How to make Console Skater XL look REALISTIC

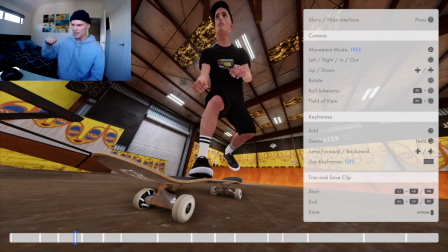So I sort of go down, on the pop, I set the camera down, and then once the pop hits, I quickly pan it up. So it sort of like amplifies like him going up, and I sort of do the same thing when he's landing, but it especially like makes it look better when he's landing.
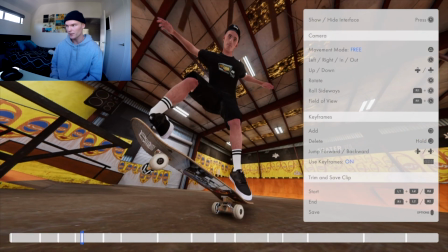I'm gonna edit this a little bit, pull it up. So it sort of goes down, up.
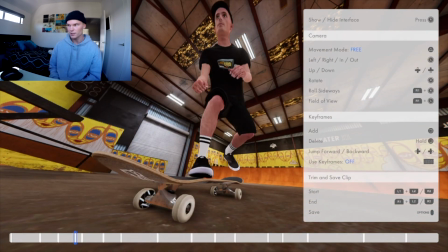Could even do that a little bit more down.
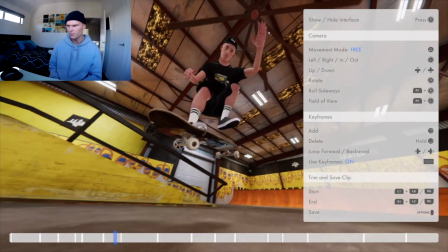So you don't really see it there, but you can definitely intensify it, if that's a word.
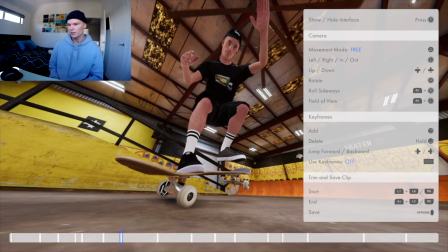It is, isn't it? It'll especially look good here. Trust me.
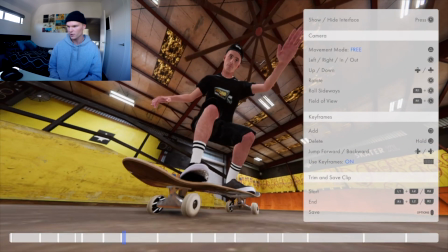So we're gonna go up, roll on the clip, lands there, bring it down.
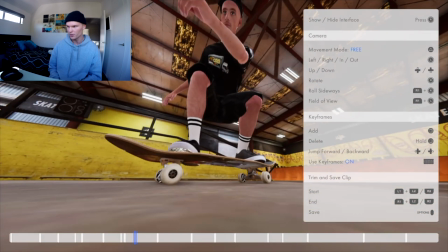Boom. So it sort of like slams him into the ground a bit.
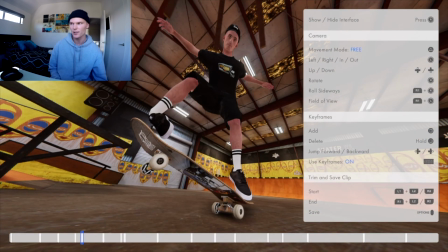So it looks a lot less floaty and like, I don't know what the word is, but like soft.
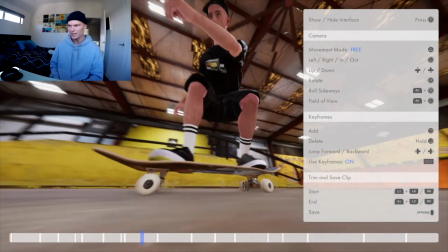It makes it look a lot more aggressive. Bang. And then it just pans around here.
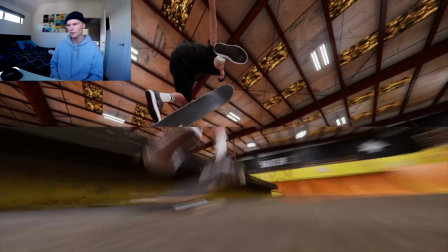There's no clipping. No. We'll do the same thing over here, so on the pop, bring it down.
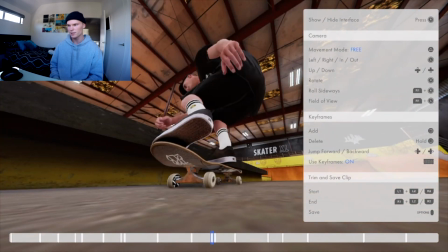Boom. Just makes it look so much more snappy.
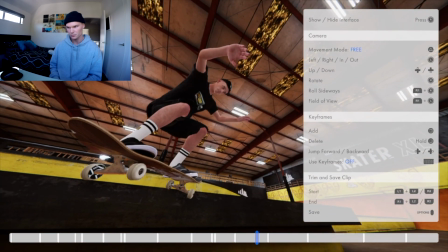I actually want that to look like, so it like sweeps it across the screen.
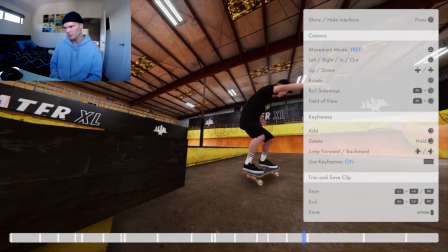And then we'll do the same thing here.
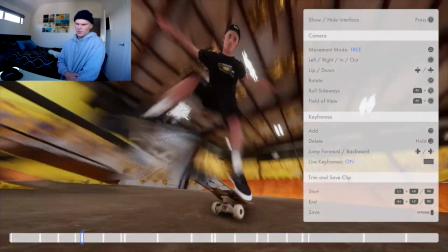I don't know if that last one will look good because of the ledge there.
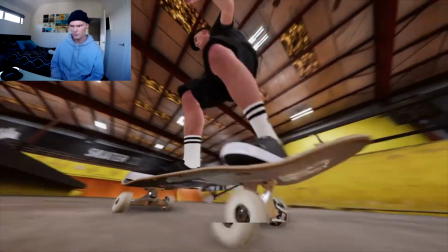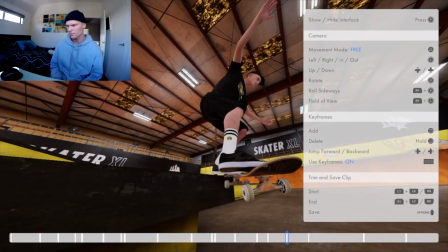Yeah, looks weird. Probably just make this one a lot more subtle.
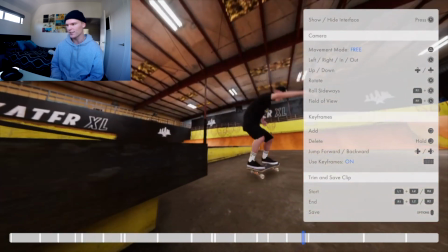So even then, like, it looks so floaty, like he just floats down.
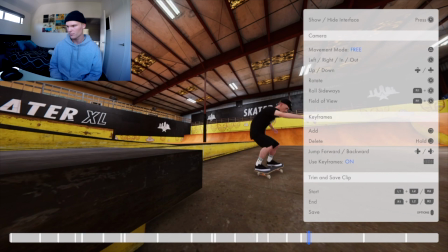And I hate that. There we go.
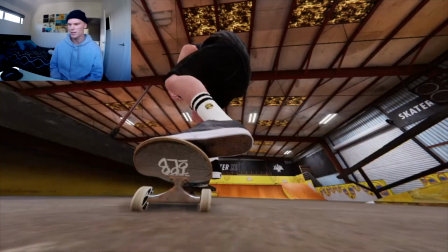Could have been a bit better, but you get the point, really.
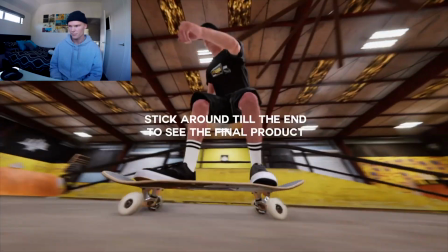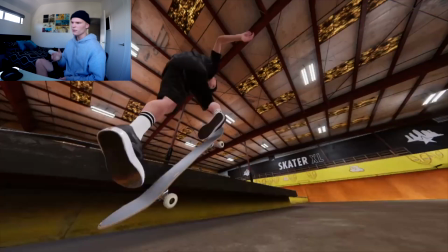Cool, you sort of get it, you know? And then the rest is sort of like taking it into editing software.
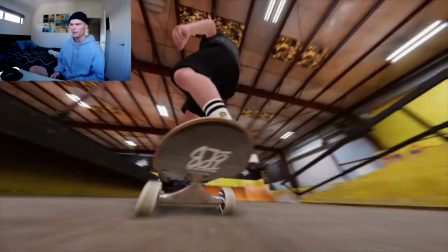What I like to do is I like to add like a little fisheye effect onto it and add a fisheye overlay onto it too.
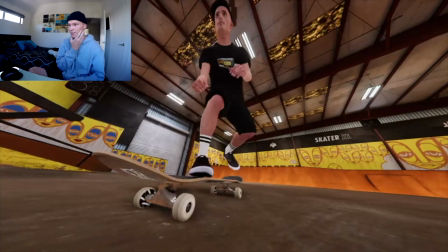And also I find, especially, which is a main factor too, is putting a 4:3 over it.
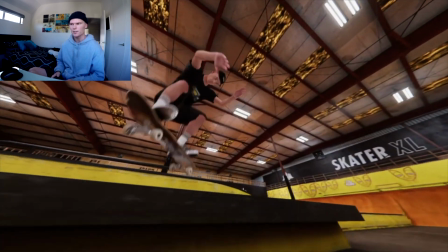Not over it, but making the video 4:3, because you want to hide as much as you can, really.
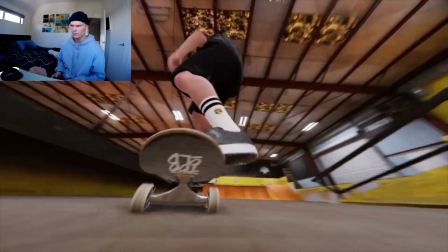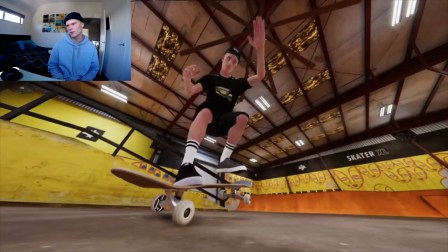So that's that, and then you can add like little slow-mos too if you want to do that instead.
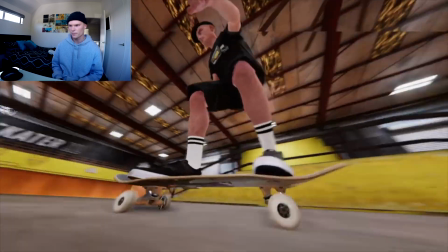That's always good to sort of amplify the gravity too.
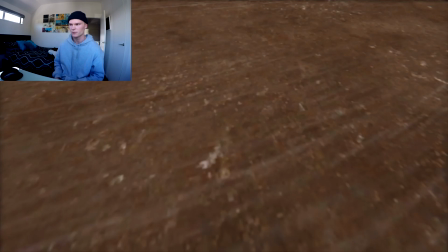That end looks retarded, but that's what it is. Especially like this.
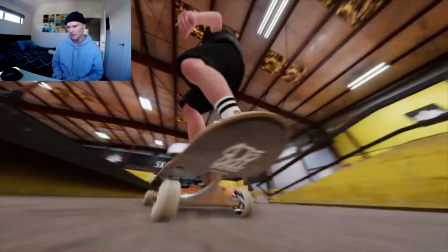Slam it down.
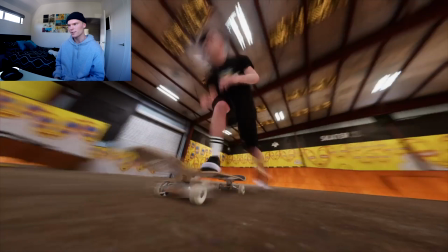Because in real life you're not coming down like a feather, you know, you're slamming into the ground essentially.
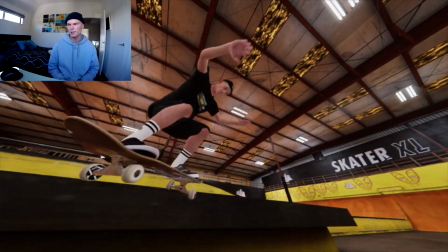But I find it just helps make the game look a lot more realistic.
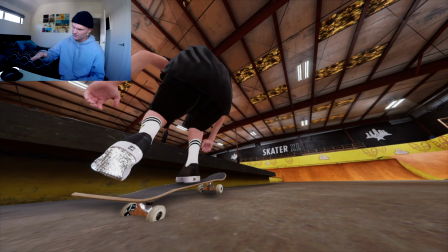Gets rid of that whole like what do you want to call it, just console.
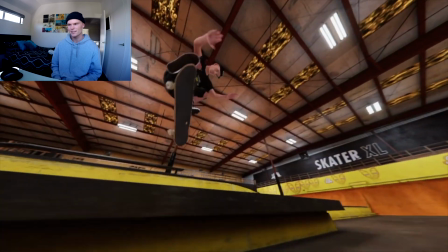That's all I want to say. So that's the clip. I'll take it into post editing.
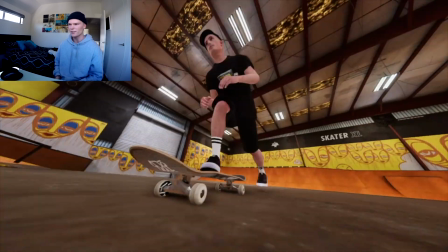Another thing I forgot too is just completely redoing the sounds. I mean, the sounds in this game are terrible.
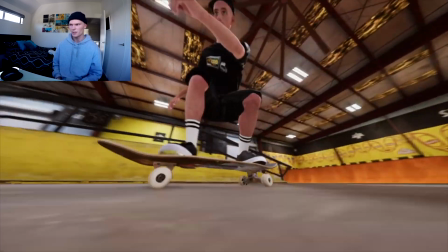They're not realistic at all.
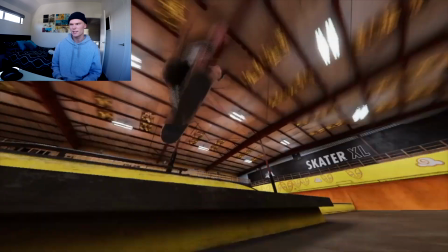So you can take like rough cuts from like Thrasher and shit and just get similar scenes and just cut them out of the video and then just put them into this one.
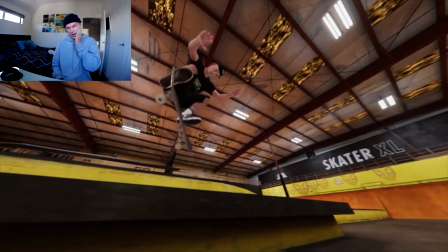It's sort of touchy, and it does take a lot of time if you want to do that, but it's totally worth it in my opinion.
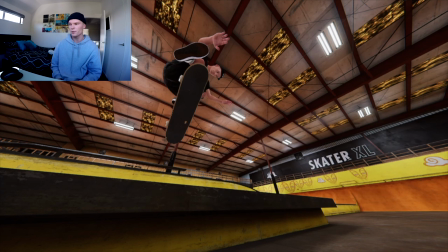But yeah, that's that. I hope you learned something, and I hope this helps.
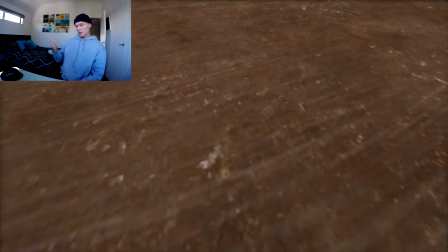But yeah, thanks for watching. Catch ya.